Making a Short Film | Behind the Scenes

Hey, what's up? My name is Bradley Goss, and this is the first video in a series that I'm going to make that covers behind the scenes of my films as they're being made, including explanations as to why I make the creative decisions that I make during production. Along with this video, the rest of my channel is all about photography and filmmaking, so if that is something you're into, please consider subscribing.
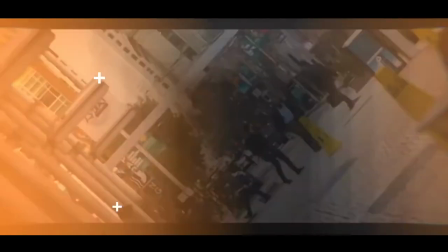So this project was a project that I was assigned in film school. The guidelines are pretty simple. We were given 4 pre-made scripts with very vague dialogue, as you will see, and we were randomly assigned a genre. So using the conventions and formal elements of that genre, we were to make a 3 to 5 minute short film. So now that you know a little bit about the project and what this video specifically is going to cover, let's go ahead and jump right onto set.
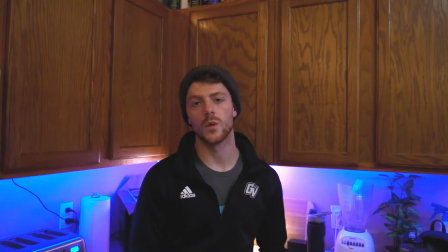Alright, so today's actually the day before the shoot. We're working on set decoration, lighting plans, stuff like that.
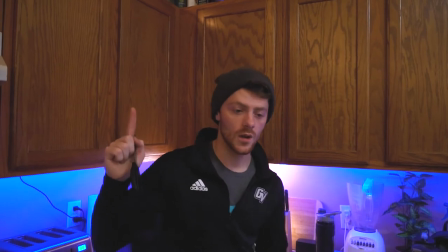So we're actually going to go upstairs right now to... Well, I'll show you guys what's upstairs.
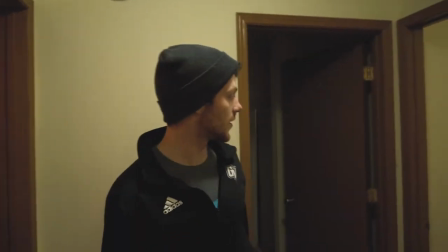Let's go. Alright, so the set is actually just my apartment, so we're working with kind of closed space.
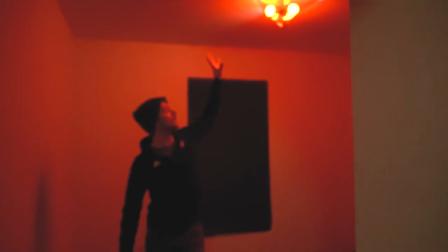This is one of the bedrooms. As you can see, we've already put a gel over the light, and I'm about to put the dome back on the light.
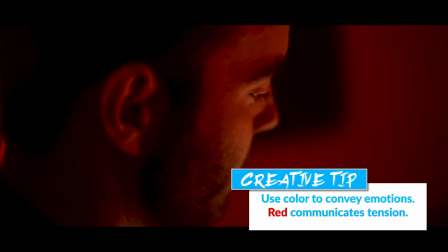We're just trying to get the color that we want because it is a supernatural film. This is where the summoning happens.
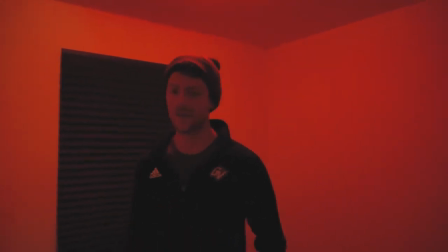So the color is kind of matching the tension that's going to be established in the scene. So here's the fog machine that we are also going to use.
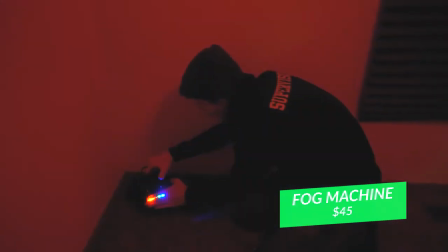One issue that I'm running into with this is these can't be turned off. So we're going to have to duct tape, black tape or something over it.
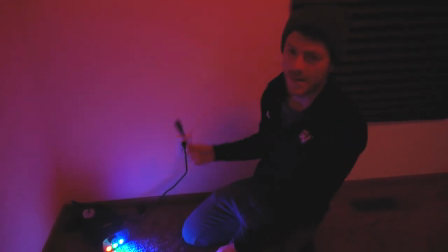But yeah, fog machine, it's going to give a nice haze to the room, just add a little bit more of a
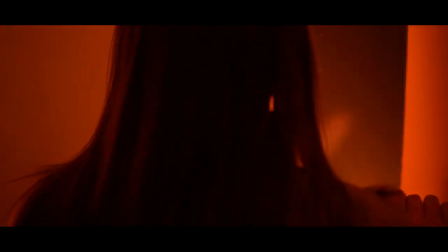dynamic element to make the shot more interesting because it is a very small room.
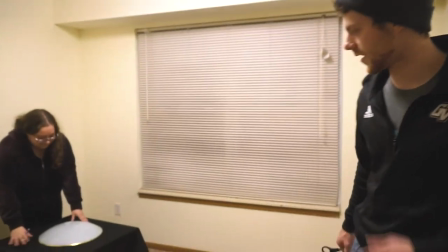And then in here we are actually just working on building the actual summoning circle.
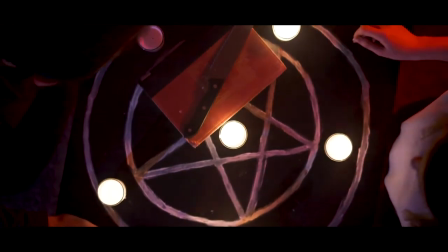This will be the table it's on, so we're going to paint on the tablecloth that we got from Amazon and line up some candles.
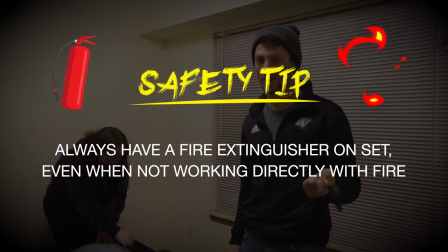If you are working with fire for a short film, make sure you have a fire extinguisher on set. We do, so just keep that in mind if you are working on fire.
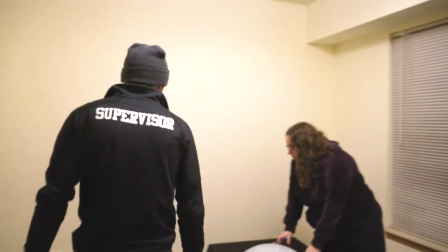Or working with fire. Should we, what do you think about letting these burn down a little bit so they don't look so brand new?
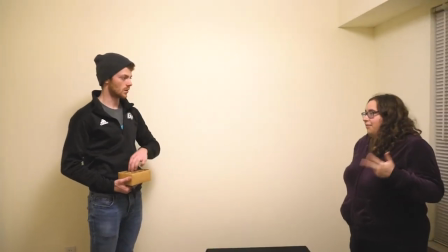I think that's good. I think it's safer too to have a little lower. Okay.
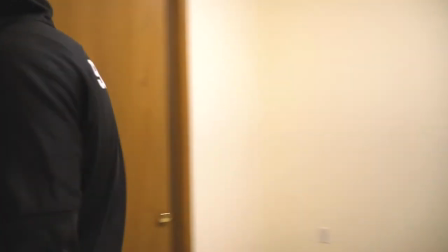So, do not come in. Don't do it. Back. I found one.
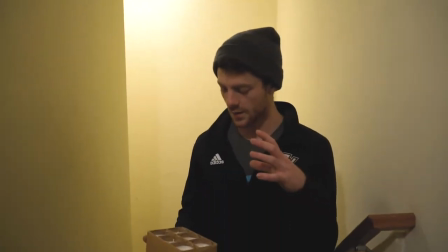Alright, so yeah, we are gonna let these burn a little bit because it might look kind of cheesy, kind of weird if these were brand new candles for a summoning circle.
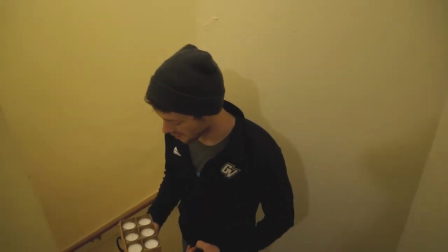So I'm gonna let these burn for about an hour or two before we actually shoot with them for real tomorrow.
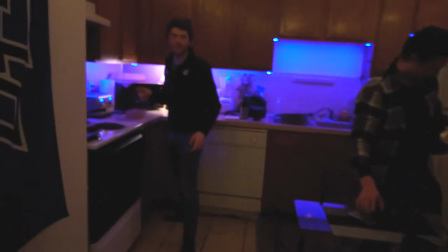Also, one other thing about set design.
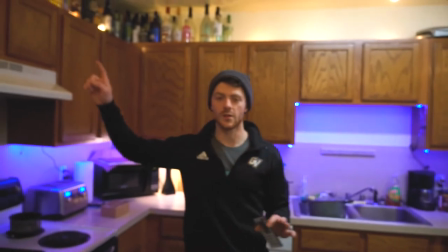Color of light, again, like the room upstairs is red, color of light is gonna be huge in any film.
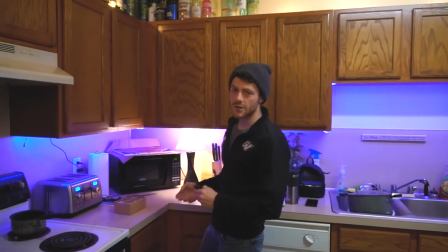So I didn't actually do this for the film, but it's very convenient that I have this.
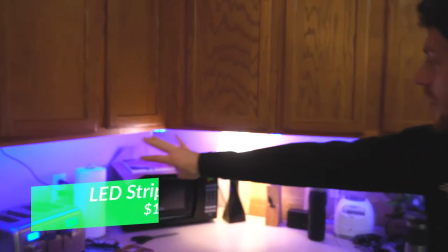I actually have an LED strip installed around the bottom of the entire cabinet.
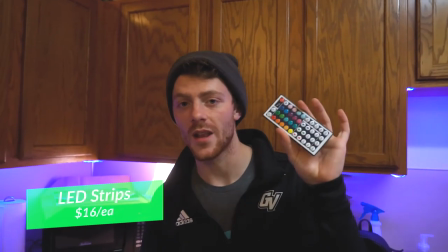And we can actually change the color with this to communicate kind of the tension, the conflict in the film.
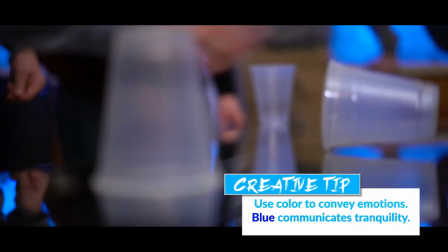So at the beginning, you'll see we're gonna start with a blue, kind of more neutral, calm color.
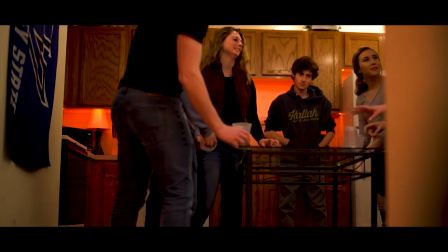And then by the end of the short film, the color actually changes to a red to kind of, again, communicate the conflict.
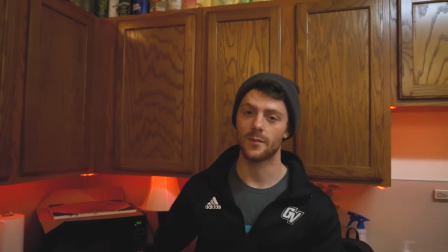Red, again, matching the room upstairs.
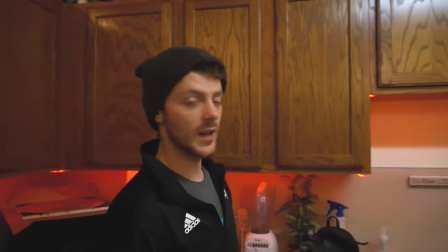Yeah, so now we're just gonna work on setting up our lighting schemes for the different scenes, and we'll go from there.
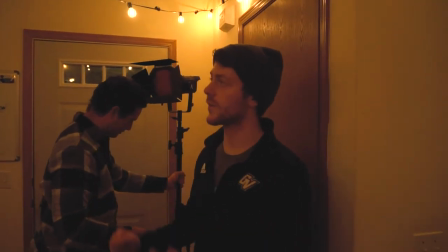All right, so what we're actually trying to set up here is for the first shot, because we are gonna need a lot more light in here.
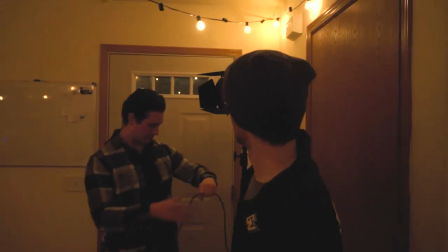We're gonna try to balance this, what is this, aperture?
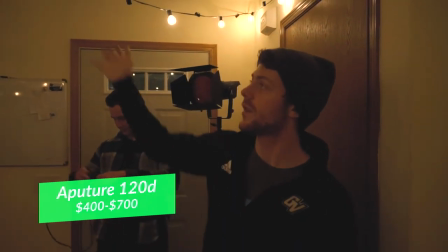Yeah, this is an aperture 120D, so we're gonna try to flood that onto the ceiling and try to get it to bounce and diffuse over the extras,
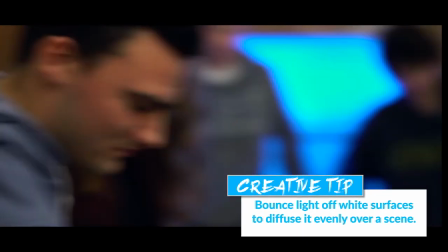just so it's not so dark in here when we actually do shoot.